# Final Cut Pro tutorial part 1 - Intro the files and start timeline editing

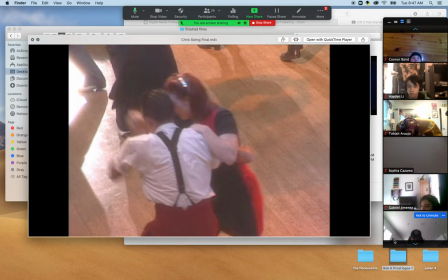[27:39]
that's the b-roll that we needed to keep note of in film and we did boom and we're going to edit it right on time
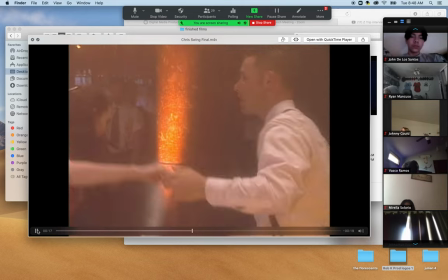[27:45]
okay next mostly clockwise sometimes reverse there's a lot of stops
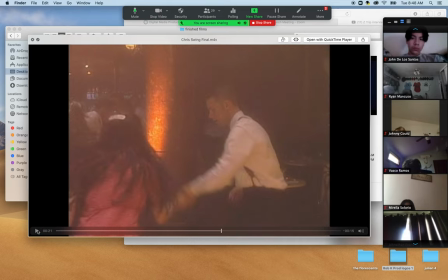[27:54]
that is key right there ryan mancuso did you just see what that guy did what did he do as he said he was turning clockwise they were moving and then he said they'd
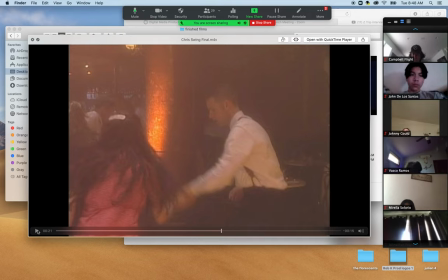[28:09]
go the other way and they reversed it and then the key element he said there's a lot of stops watch
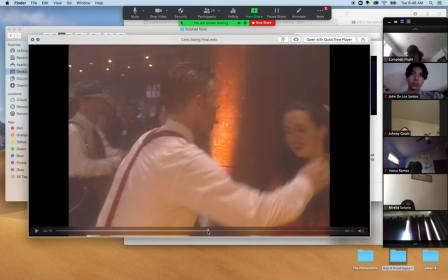[28:14]
the flow of this dude to me it's like a perfect music video when you see the flow of that guy when rob says
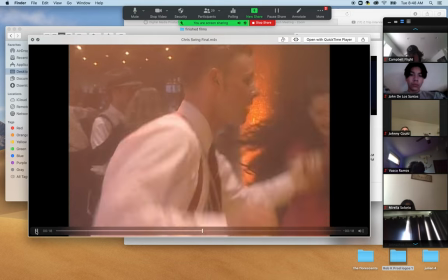[28:22]
there's a lot of stops that guy drops to the ground and pops back up watch sometimes reverse there's a lot of stops a lot of spins a lot of boogie
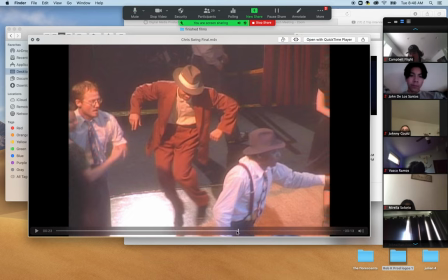[28:30]
woogie steps ah johnny gould this is a very unique thing that we just did between this clip
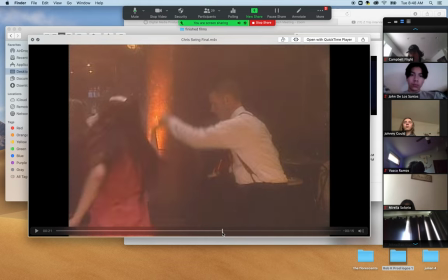[28:40]
and this clip look what happened right there what happened right there to the video that
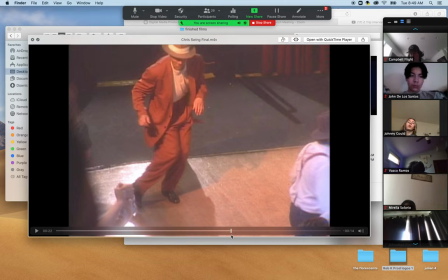[28:47]
hasn't happened to the other videos as a transition our transition was like a curtain and it opened up to the next scene yeah and you know what would have been not right is to do like a swirly toilet look or a page peel because those are all digital transitions and those are cheesy.
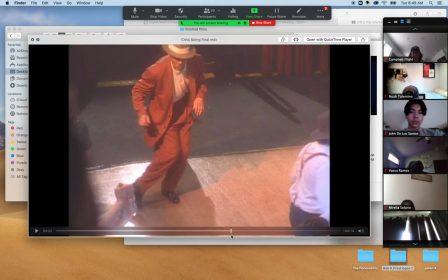[29:06]
If you all want to be a wedding videographer and the cheesiest of the wedding videographers out there, you'll do those types of cheesy transitions. But I'm asking you, don't do that. The most common techniques of transition are no transitions at all.
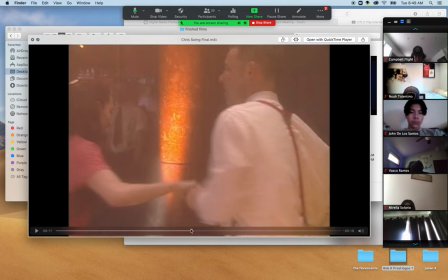[29:24]
They're called butt techniques, butt ups notice that when each one of these b-roll clips in the beginning happen right
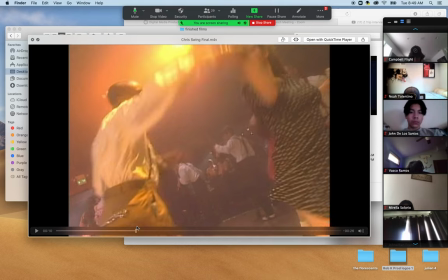[29:32]
between rob and this clip there is no transition it just butt clips right into the next and this
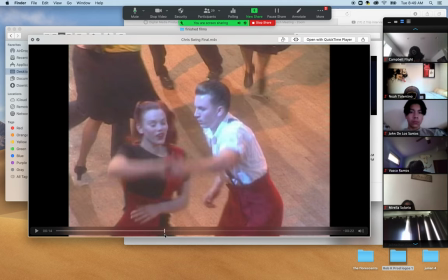[29:40]
one right here boom boom that's called a butt edit there's no dissolve there's no page peel there's no swirl there's no flash it's boom
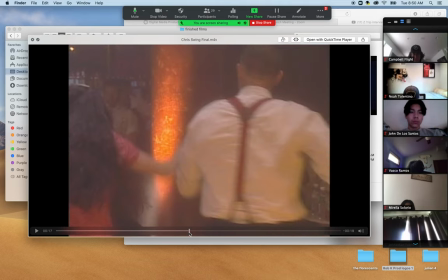[29:51]
from these guys to these guys and it isn't until this point
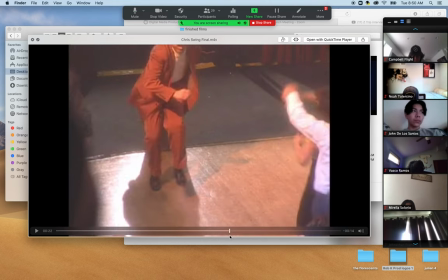[29:57]
that we get a transition because we're going to learn that there are different times where a transition
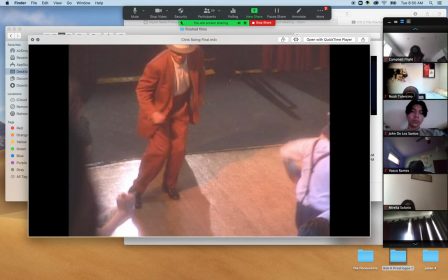[30:03]
is appropriate now vasco why would we choose that curtain transition why would that sync well with this video clip that we're seeing next no idea no idea okay do you see this guy right here that's about ready to do the boogie woogie steps with his legs and what he's standing on yeah okay
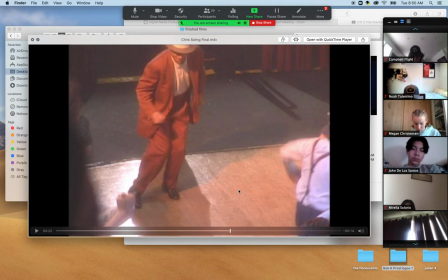[30:23]
does it look kind of like a stage a little bit a little bit so between the other clip and this clip if we do what's called a simulation like a simulated curtain that would be a simulation to this guy being on stage would it be deemed appropriate i guess why not right or
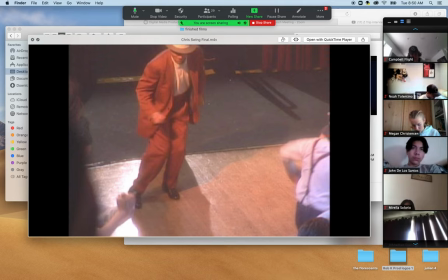[30:42]
we could have done a dissolve but the stage curtain peel actually is a pretty decent look so you're going to learn some techniques of transitions digital transitions let's keep
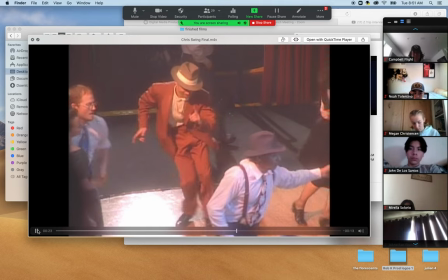[30:51]
watching boogie woogie steps you use your whole body
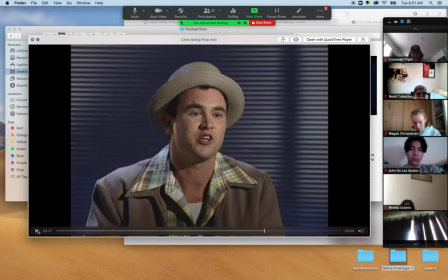[30:56]
so you kick morella why would we come back to rob in the interview in this edit um i don't know okay this is a technique called re-establishing the talking head, meaning some guy was talking to us at the beginning.
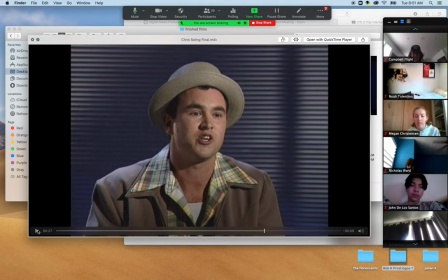[31:16]
Oh yeah, Rob Smith. And as he talked, we were watching video clips of people doing what they're doing. In fact, when you watch that intro video of Z trip, remember we watched Z trip talk and then we saw a bunch of B roll while he was talking.